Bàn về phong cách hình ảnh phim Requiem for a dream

Chào anh em, thì hôm nay mình sẽ chọn bộ phim Requiem for a Dream, Lễ cầu hồn cho một giấc mơ của đạo diễn Darren Aronofsky để phân tích những cái phong cách hình ảnh trong phim này. Thì đây là một bộ phim mà mình xem từ năm 2014, thì đã 5 năm rồi nhưng mà mình vẫn bị ám ảnh bởi những cái hình ảnh trong phim. Thì cái tạo nên cái tác động cho người xem mạnh mẽ như vậy là do những cái cách quay và cách dựng phim rất là đặc biệt của đạo diễn. Thì bộ phim này kể về câu chuyện của bốn con nghiện. Họ đều là những người bình thường và có những giấc mơ riêng muốn theo đuổi. Nhưng vì những cái cơn nghiện ma túy mà họ đã phải từ bỏ giấc mơ của mình và tự phá hủy chính mình theo những cách rất là khác nhau. Bây giờ mình sẽ cùng bật những cái phân đoạn trong phim lên và chọn ra 5 phong cách hình ảnh đặc biệt nhất trong phim để cùng phân tích.
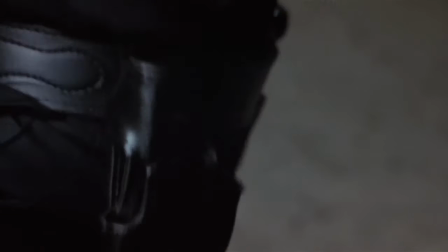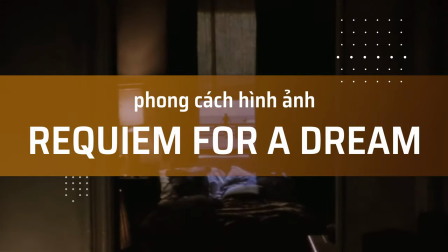Thì cái chi tiết đầu tiên mình muốn nói đến ở đây là cái cách chia màn hình làm đôi.
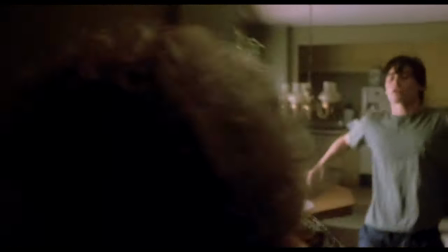65s
Thì trong bộ phim dài khoảng 2 tiếng này thì có rất nhiều cảnh mà màn hình được chia làm đôi.
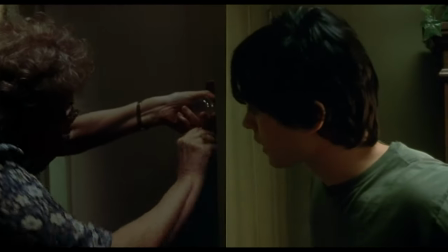70s
Thì cái cách này thể hiện sâu vào cái chi tiết, những cái hành động của nhân vật và phần nào bộc lộ tính cách của họ.
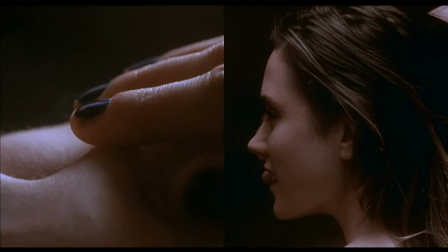76s
Ví dụ như cảnh nhân vật Harry âu yếm cô người yêu Marion,
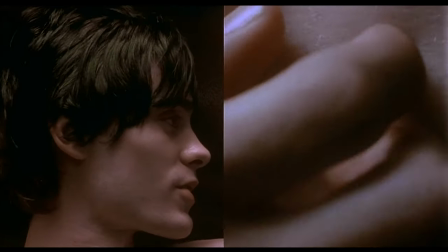79s
thì máy quay đã di chuyển sát vào từng cử chỉ khi mà Harry mít ngón tay lên trên làn da của bạn gái hay khi hai người nhìn nhau.
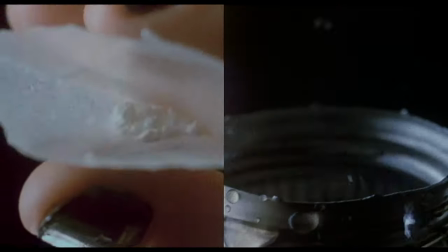87s
Rồi một cảnh hết sức đặc biệt đó là khi các nhân vật dùng thuốc. Cận cảnh họ đó là những cái con mắt khi đồng tử giãn nở hay là ống tiêm bơm thuốc lên.
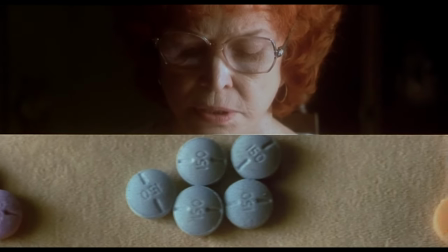96s
Tất cả hướng sự tập trung của người xem vào hành động và khuếch đại tác động tới chúng ta về sự cô đơn của mỗi người
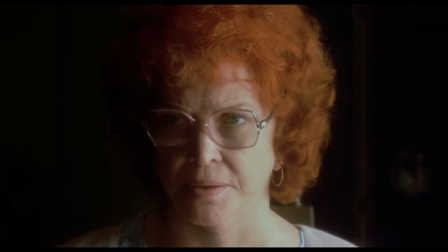102s
và về nỗi sợ cùng sự thèm khát của bà mẹ trước cái tủ lạnh hay là sự nguy hiểm nhưng đầy kích thích của việc dùng thuốc. Chi tiết thứ hai mình muốn bàn đến ở đây là những cú cắt rất là nhanh tạo thành hip hop montage. Thì cái trình tự mà khi mỗi con nghiện họ dùng thuốc thì đạo diễn đã cắt rất là nhanh và tạo thành một cái trình tự những cái hành động khi mà họ sử dụng thuốc. Đó, cái hip hop montage này đều dài không quá 5 giây. Đó là những cảnh quay cận close up với tỷ lệ 12 khung hình trên giây.
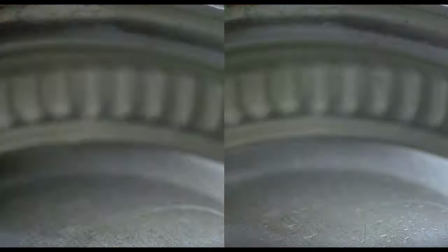130s
Đó là khi hình ảnh đôi môi xé chiếc túi nhựa chứa ma túy, rồi heroin hòa tan trong nước, chiếc bật lửa châm lên,
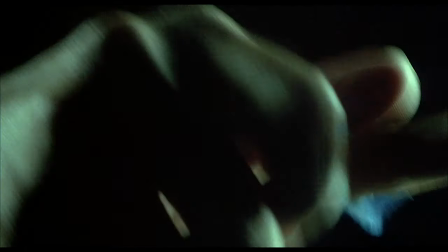137s
nước sôi, rồi piston của ống tiêm bơm thuốc, đồng tử mắt giãn nở và heroin được bơm vào máu. Cùng với đó là những âm thanh lởm chởm thể hiện rõ quá trình phê thuốc. Chi tiết thứ ba mình sẽ nói đến ở đây là những cái cảnh quay timelapse và cách sử dụng ánh sáng. Đó là cảnh mà khi bà mẹ Sarah, mẹ của Harry, đơn độc trong cái căn hộ của chính mình và bà đã bắt đầu sử dụng thuốc ở đây. Bà đã không có gì ngoài hy vọng, mặc vừa chiếc váy màu đỏ rồi xuất hiện trong một show truyền hình. Và bà đã tìm tới bác sĩ để được kê cho thuốc amphetamine và thuốc ngủ.
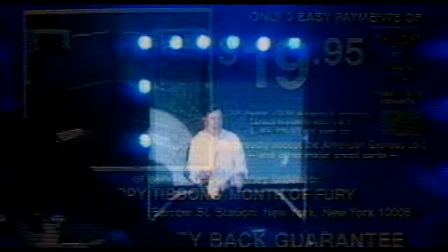172s
Thì cảnh quay này khi mà bà ở một mình trong căn hộ,
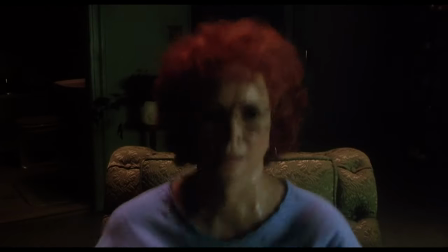175s
đạo diễn đã quay dưới dạng timelapse cùng sự thay đổi của ánh sáng cho chúng ta thấy rõ tác động của thuốc tới người đàn bà quá phụ tội nghiệp.
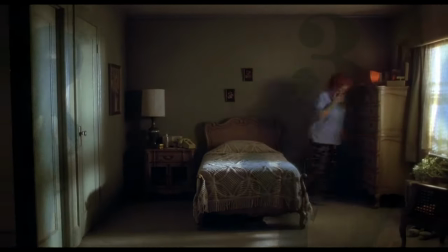182s
Đó là một cảnh quay góc rộng đi kèm hình ảnh chiếc đồng hồ được quay cận cảnh thể hiện dòng thời gian trôi.
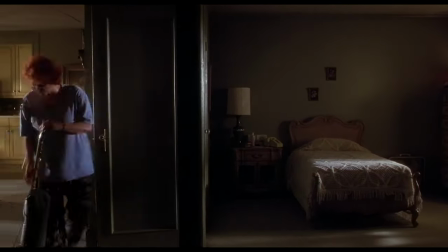187s
Và cách sử dụng timelapse này giúp việc kể chuyện trở nên hiệu quả hơn khi nhấn mạnh vào cách thức hoạt động, ảnh hưởng của ma túy tới tâm trí của bà.
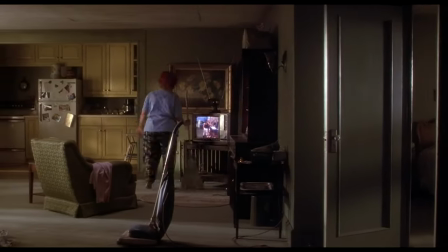194s
Và đối với cảnh quay này thì người quay phim cũng tạo những hiệu ứng ngày sang đêm sử dụng ánh sáng thay đổi
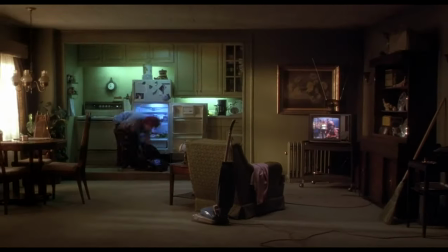200s
có độ tương phản cao để tăng thêm căng thẳng cho cảm xúc. Cường độ ánh sáng giảm dần theo thời gian và để làm được cảnh này thì đòi hỏi về setup rất là kỹ càng. Và cảnh quay timelapse này thì nó chỉ có diễn ra trong vòng 20 giây nhưng mà đạo diễn đã phải quay trong vòng 40 phút. Tiếp theo đó là 30 phút cuối cùng của bộ phim. Thì cái 3 phút cuối của bộ phim này có thể khiến người xem cảm thấy rất là buồn nôn. Mình xem mình cũng thấy kiểu khá là khó chịu và chỉ muốn tắt đi. Nhưng mà đó là những cái kết quả hay còn gọi là hậu quả mà những nhân vật phải đón nhận gánh chịu lần lượt trình hiện liên tiếp, đan xen lẫn nhau. Đó là khi mà họ phải trải qua những cái tình huống càng lúc càng trở nên tồi tệ.
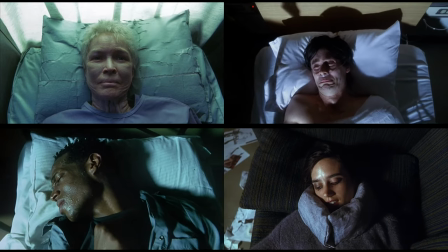244s
Và những nỗi đau của họ như bản giao hưởng của sự khốn khổ ngân lên từng khúc một cách đầy ám ảnh.